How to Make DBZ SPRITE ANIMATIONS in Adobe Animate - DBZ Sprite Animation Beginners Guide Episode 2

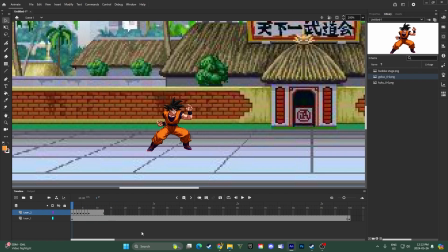So when you look at that, it's a lot more fluid, and it looks like way better than it did before. So now that we know how to make frames and how to ease in and out, we're gonna move into animating the actual transformation.
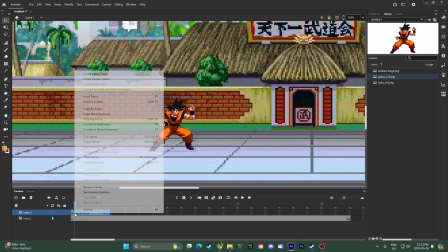So I'm gonna remove all these extra frames that we made up.
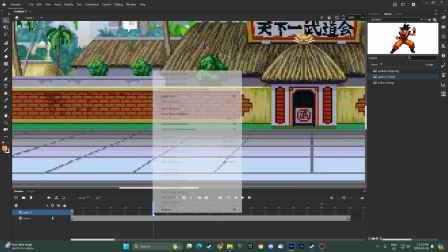Gonna have him standing still for a second before he actually transforms, just so you have some time to sort of see what's going on.
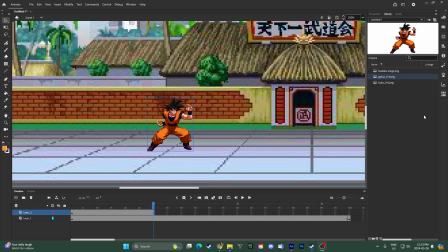And then we can actually get started. So I'm gonna wanna add a new frame here to make him sort of stand up and prepare to like charge his energy and transform. So I'm gonna insert a keyframe, and I'm gonna remove this sprite.
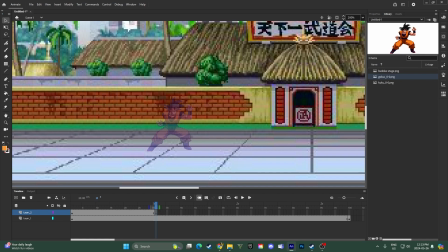So then I know where it is, and then I know where I can put the new sprite. So in the next spot,
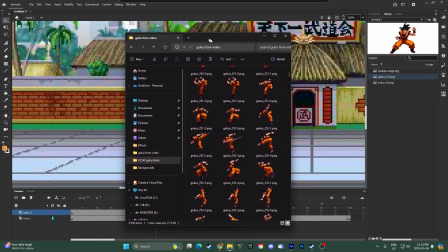I'm gonna find a sprite over here from where we downloaded like we looked at in the last episode. Okay,
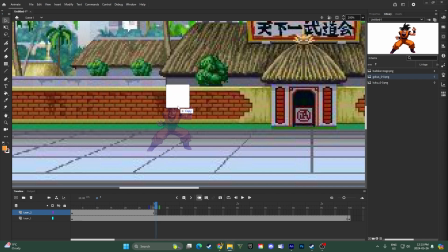it took me a little bit to find it, but I was able to find the sprite I was looking for. This one right here. And then I'm gonna use the onion skin thing here to see right where his foot was. So I'm gonna put it on the back foot. This movement is way too fast and doesn't look natural at all. So what we're gonna do is, like you're saying, easing.
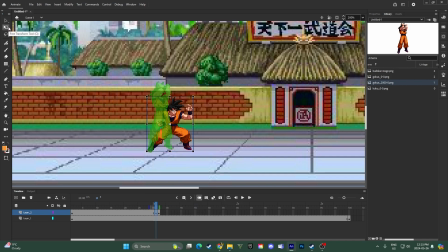If I use this tool right here, the transform tool. So this little white dot is basically wherever they're gonna warp from. So in this case, because we want them to stay on the ground, we're gonna put this at the very bottom.
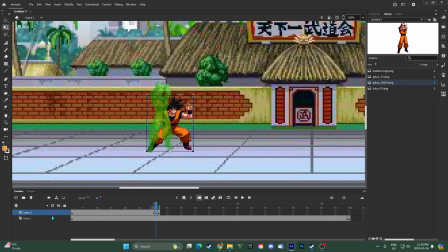We're gonna stretch him up a little and move him over to the left because he's leaning back. And that already looks a little better, but we're gonna do some more with that. We're gonna do the same thing, but the opposite. So we're gonna put this at the bottom and then we're gonna lean him down.
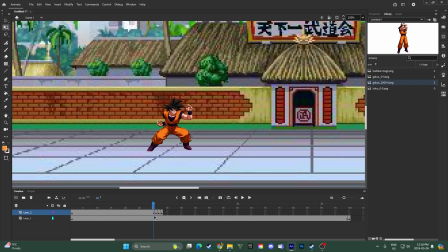And it looks a little weird when you look at this, but it makes the motion much more fluid, just being able to add those frames in the middle there. Gonna insert the keyframe again, delete him, then add the next sprite.
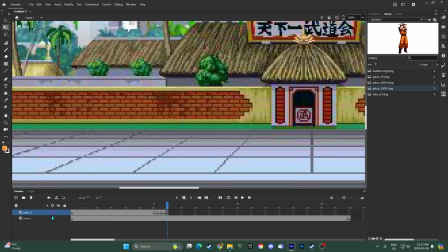Just make sure his positioning is right there. And then the next sprite is just this when he's pulling down and getting ready to charge.
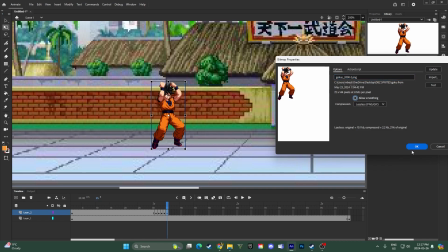So I don't really wanna get to this one quite yet. We're gonna make this one pause a little bit.
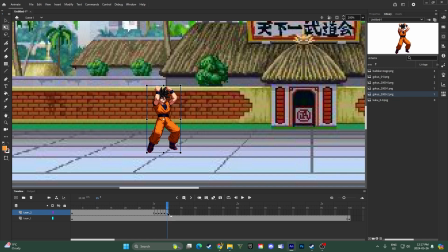So I'm gonna move this one over by pressing on it and then holding it and moving it over here. So now I wanna, because he's pulling his arms up, I wanna have him rebound a little bit over to the back.
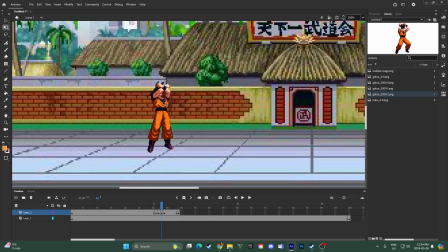So if I wanna make him rebound back a little bit to sort of absorb the force of him swinging his arms up, I'm gonna make a keyframe right here. And just like we did before, I'm going to tip him back a tiny little bit. And then we can freeze him for a second. And then on this one right here, start to bring him down.
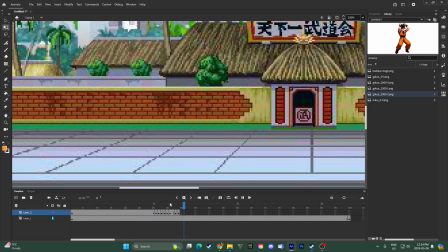And then just like that, you have a very fluid animation of him bringing his arms up and then swinging it down. And now is the part where we're going to make our keyframe here. And then, because he's transformed, we're going to need to get our sprite of him in the new transformation.
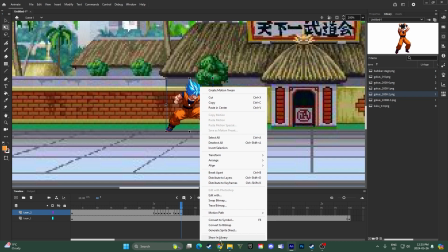In this case, I'm gonna go Super Saiyan Blue. Gotta line up the feet.
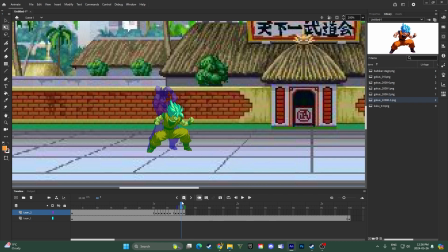A little bit of easing right here. Tip him back.
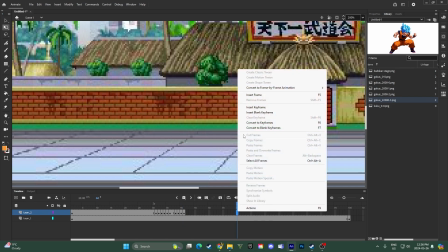Obviously, we gotta add some extra regular frames to hold him in that position.
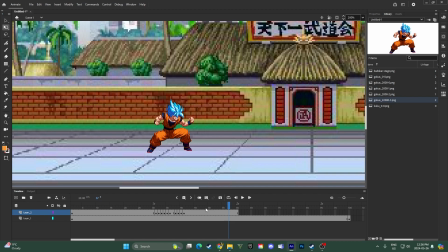Just like that, there's an animation of him transforming, and it looks super fluid and really good. But obviously, you're probably thinking, where's the effect behind him? That is what we're gonna be looking at doing in the next video of this series in part 3.
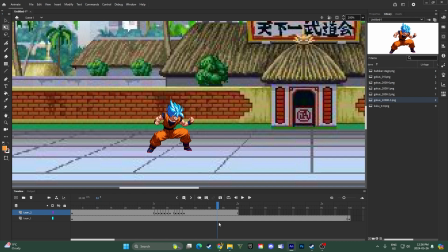I'm going to be talking all about effects and like glow and like the auras and everything like that, the beams. So then once you guys know how to do that, then you'll be able to animate transformations and effects and have your sprites and everything.
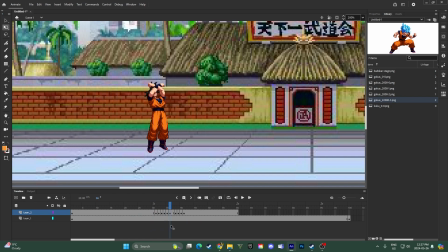And you'll be able to make some awesome sprite animations. So if you're waiting for that video, make sure to subscribe so you don't miss it. I'm probably going to upload it tomorrow or the day after.